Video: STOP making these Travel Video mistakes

Alright, over the past few years I've made quite a few videos, and a few of those being travel videos. And through making travel videos and watching a ton of them on YouTube, I've came across a few mistakes that often come up. I've also watched a lot of travel video tutorials where they tell you to do these things, even though, in my personal opinion, I don't think they're the best way to go. In today's video we're going to be going over a few travel cinematography mistakes that I'd personally avoid.
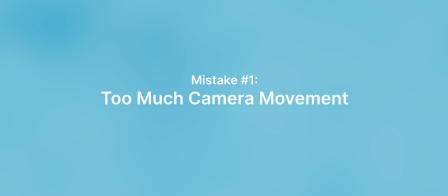0:53 Alright, so the first one is going to be every shot having some sort of camera movement. Now I get it, for a lot of travel videos you want them to be these fast-paced, fast-cut, exciting videos, but I can't entirely agree with doing this.
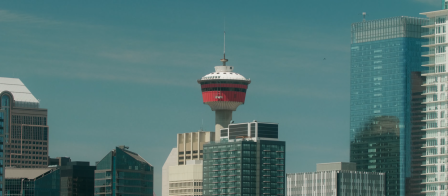1:09 For one, I think that tripod shots are really good for establishing a certain scene and the character within the scene. It can also break up faster-paced shots and really slow your video down to emphasize on a certain location or person.
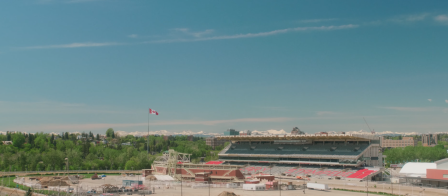1:26 With a tripod, you're able to really carefully compose a shot, almost as if you were shooting a photo.
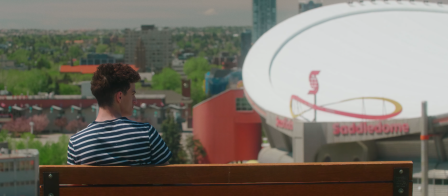1:32 I personally really like tripod shots because, in a lot of videos,
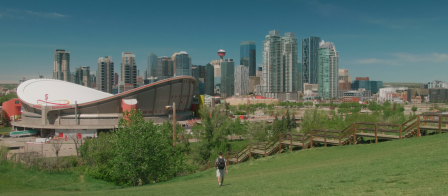1:37 I guess I kind of want to be the one of the main subjects in it, and when I don't have someone else to film me, then of course a tripod is the way to go. And then you can always add in some extra sort of motion in post,
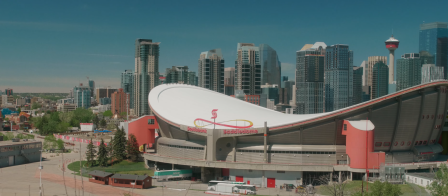1:51 whether that be a fake handheld movement or a simple scale in or scale out. I think they can make for some really great shots.
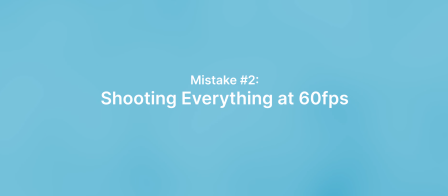2:02 Alright, the next one is going to be shooting everything at 60 frames per second or some sort of higher frame rate. I feel like I've heard a lot of tutorials say this, to shoot everything at a higher frame rate, so that then you have the option of whether or not you want to slow it down in post or keep it at real time. But there are a couple problems with this. One of the problems with this is that if you're shooting at the 180-degree shutter rule, playing back a 60 frames per second clip in real time versus a 24 frames per second clip in real time will look completely different in terms of motion blur.
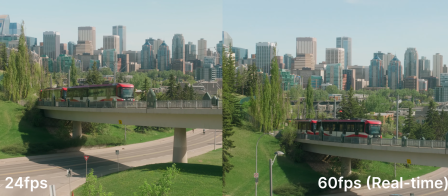2:38 In a 60 frames per second clip, the shot's going to look a little bit more choppy and jittery,
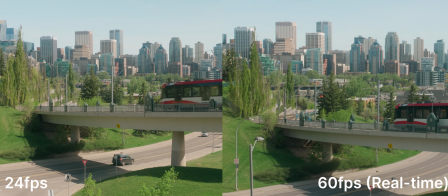2:45 I guess, because your shutter speed will be a bit faster.
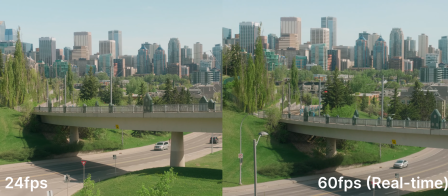2:49 Whereas in a 24 frames per second clip,
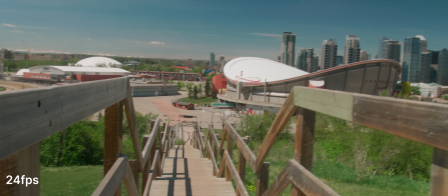2:52 the motion blur will be a little bit more natural looking to what we would see through our eyes, since our shutter speed is a bit slower.
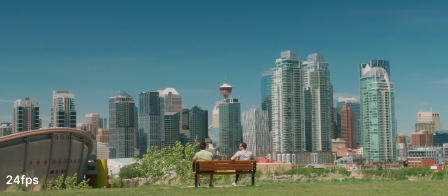3:00 I've definitely been loving the 24 frames per second look lately, but I'm definitely not saying that you have to shoot everything in 24 frames per second. What I would say is be intentional and plan out what shots you want in
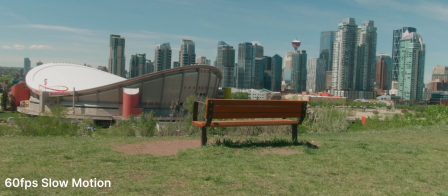3:14 slow motion and then film that at 60 frames per second or at a higher frame rate,
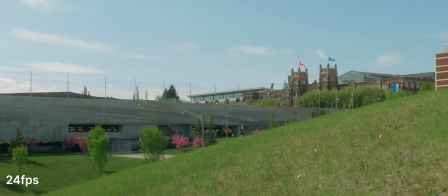3:19 so that your shots can have a bit more of a natural motion blur throughout your whole video. Another mistake would be shooting everything at 60 frames per second and then slowing all of that down.
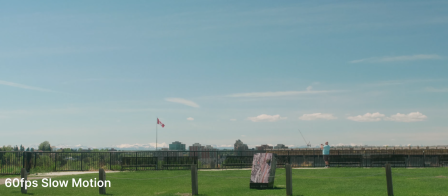3:31 I've seen this on a lot of things and around a lot of videos, and I used to make videos like this as well,
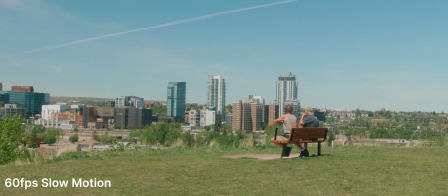3:38 where it'd just be like all slow motion because I thought that was what's cinematic, I guess. But really, I feel like it just leads to a pretty dull video that drags on quite a bit.
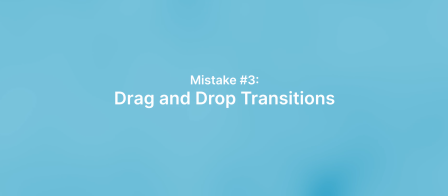3:50 Alright, for number 3, it's going to be slapping on some crazy transitions. What I'm talking about is of course, the drag and drop, zoom in transitions, zoom out transitions. I think they're pretty tacky in most cases, unless it's like some sort of like After Effects edit. For travel videos, if you're showing off a location or you're trying to tell somewhat of a story, I really think they just come off as you're trying to show off some sort of editing skill, when in reality you're just trying to cover up some not very good cinematography in the first place.